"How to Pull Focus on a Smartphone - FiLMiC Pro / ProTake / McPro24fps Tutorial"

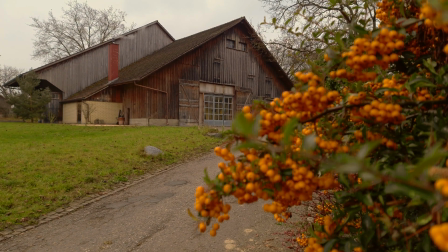In this video, I'm going to show you how to perform a focus pull on your smartphone using 3 different Android camera apps: FiLMiC Pro,
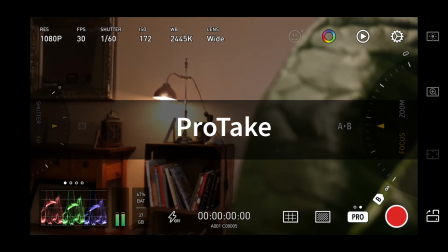McPro24fps, and ProTake.
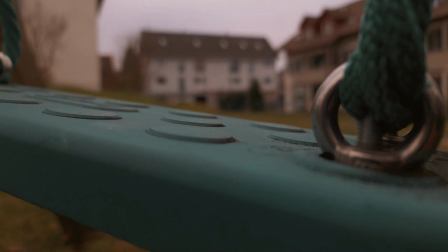FiLMiC Pro and ProTake are also available for iPhone, so you can rack focus with those apps on iOS the same way.
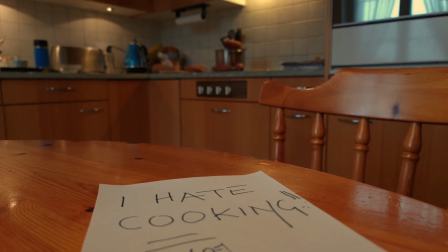In case you don't know what a focus pull is, it's when you move focus from one object to another during the shot.
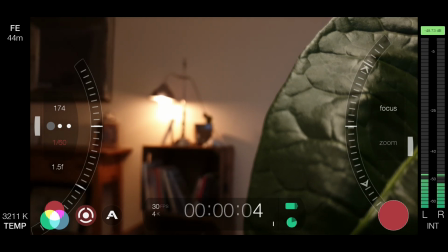Normally, we set and lock focus and then start recording, but when we rack focus, we move the focus length as we're shooting.
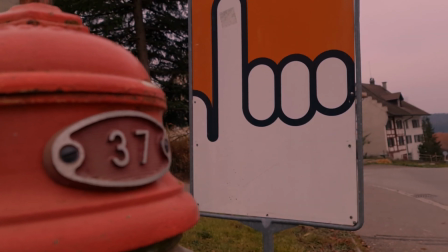A focus pull is one of the most commonly used filmmaking techniques by professional filmmakers.
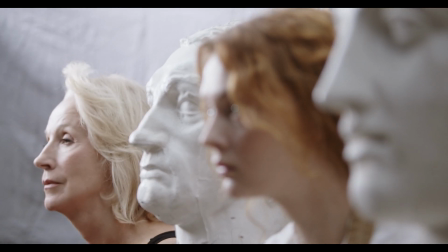One of the big lessons you must learn as an aspiring filmmaker
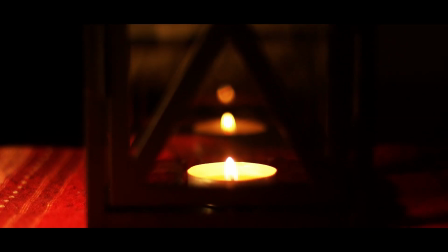is that your job is to direct your audience to what you want them to look at.
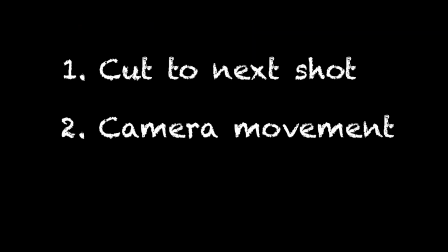So you can do that with an edit, you can do that with a camera movement, and you can do that with a frame within a frame.
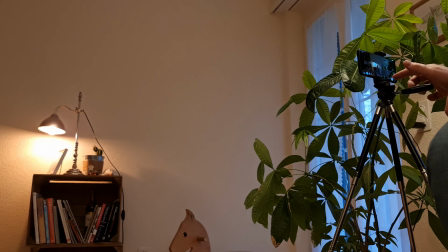Or you can do that by moving or racking focus, as it's known.
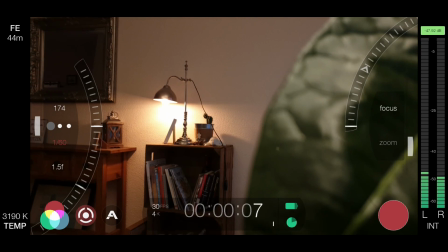Now, we can rack focus by hand and do a pretty good job,
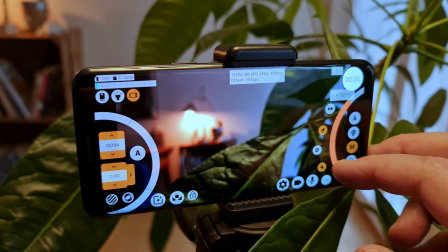but these 3 apps allow you to automate the focus pull, which is generally smoother and more accurate.
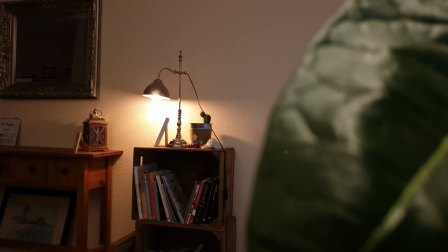However, each app is slightly different in the way it works. So let's find out which of these apps creates the best focus pulls.
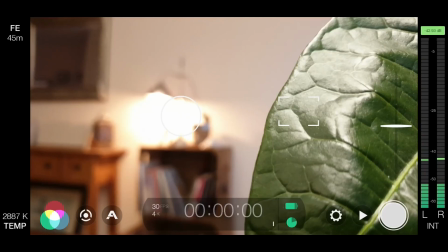Open FiLMiC Pro and bring out the exposure and focus wheels. To change focus, just drag with your finger up and down on the focus wheel.
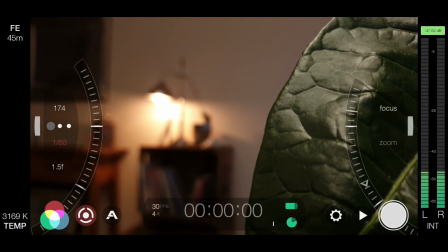Okay, so if I find 2 points I want to move focus between, and now have a go practicing moving between them a bit.
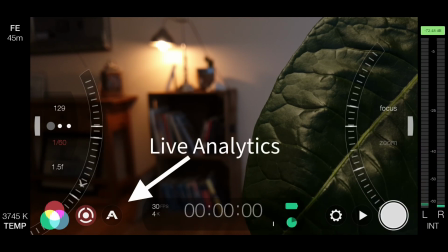You might want to switch the analytics tools on here for automatic focus peaking.
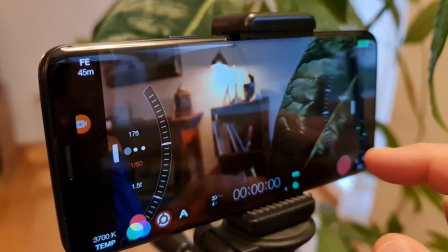Right, now I set the first point. Hit record, wait a couple of seconds just to give myself some edit room,
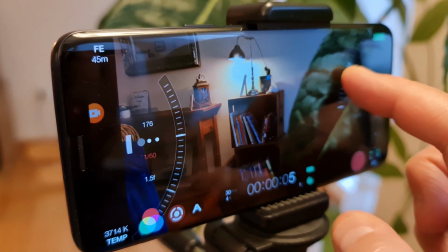and now drag the wheel with my finger to the second point and hope I hit it accurately.
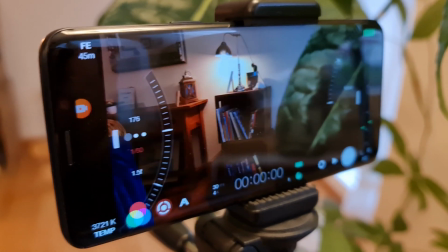Again, I leave a few seconds edit room and stop recording.
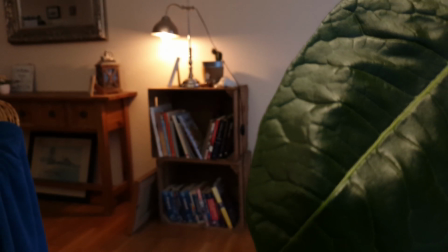Okay, so that's the non-automated way of doing it.
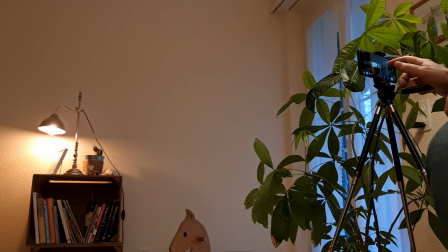It's obviously easier to do this with the camera fixed on a tripod and not moving around.
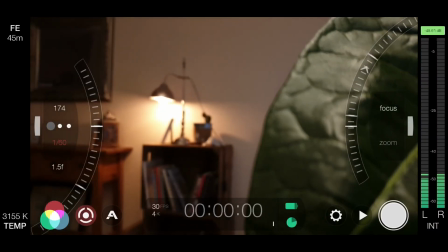So how do we automate this process in FiLMiC Pro?
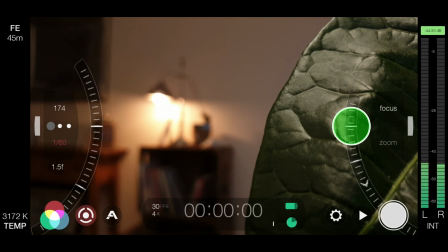Again, find and set your first focus point, and now tap on that point on the focus wheel. You should see this little white line slide around the wheel, and this means that you have set the first point.
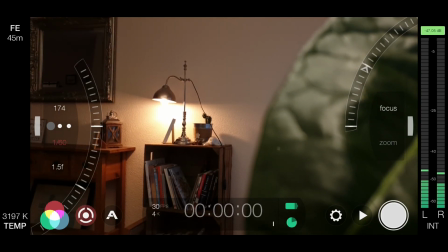Now find and set the second focus point. Again, tap until the second little white line slides around. If there is enough gap between the 2 points, a small arrow will appear between them on the wheel. So you can tap this arrow and FiLMiC Pro will rack focus for you, moving from the first point you set to the second.
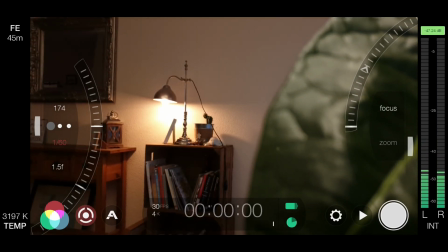So tap the arrow again and it will go back the other way. If there's less room between the 2 points, there won't be an arrow.
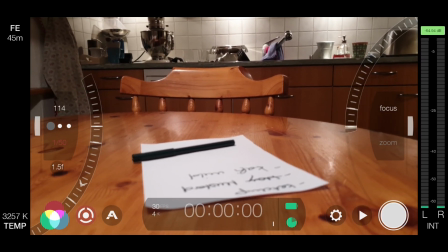You'll just see the 2 markers. To start the focus pull in this case, tap the marker line instead.
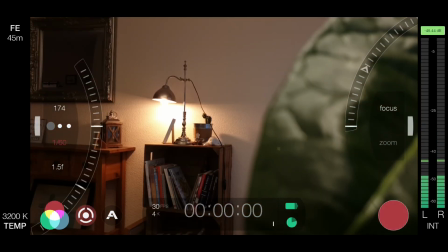So, hit record, give yourself a couple of seconds of edit space, start the focus pull, wait for it to finish, and add another couple of seconds, and then stop.
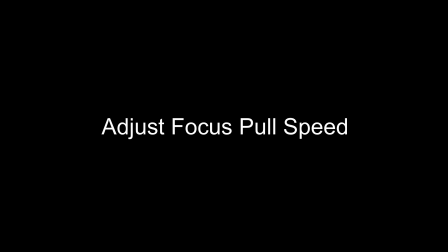You can set the speed with which FiLMiC Pro pulls focus.
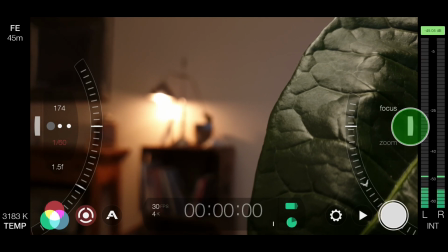This white controller on the right of the wheel controls the speed. Move it up and down to set speed from 1 to 10. 1 is obviously the slowest, 10 the fastest. It seems a bit glitchy on this device, which is a Samsung Note 20 Ultra. But I've used it on my S9 without this glitch. There's a bit of a delay when I move it and you have to wait for it to catch up.
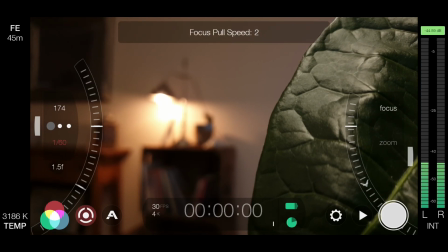Anyway, it still works. Set the speed of the focus pull depending on your shot. What effect do you want the shot to have?
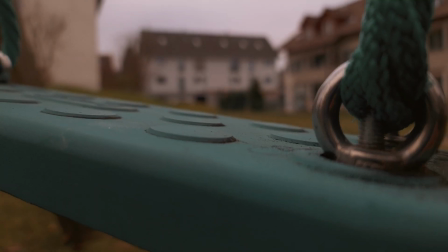The slower the focus pull, the more obvious it will be. And of course, the greater distance between the objects, the more obvious it will be too.
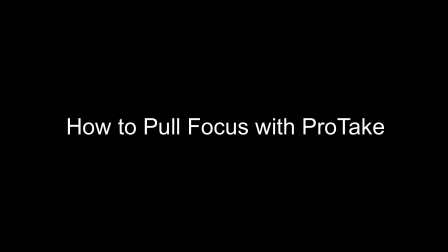Open up ProTake and switch to Pro mode. Like FiLMiC Pro, you have 2 control wheels, one for exposure, one for focus. Again, you can pull focus just moving the wheel with your finger, but the wheel is smaller, so it's not as easy to get it smooth and accurate this way.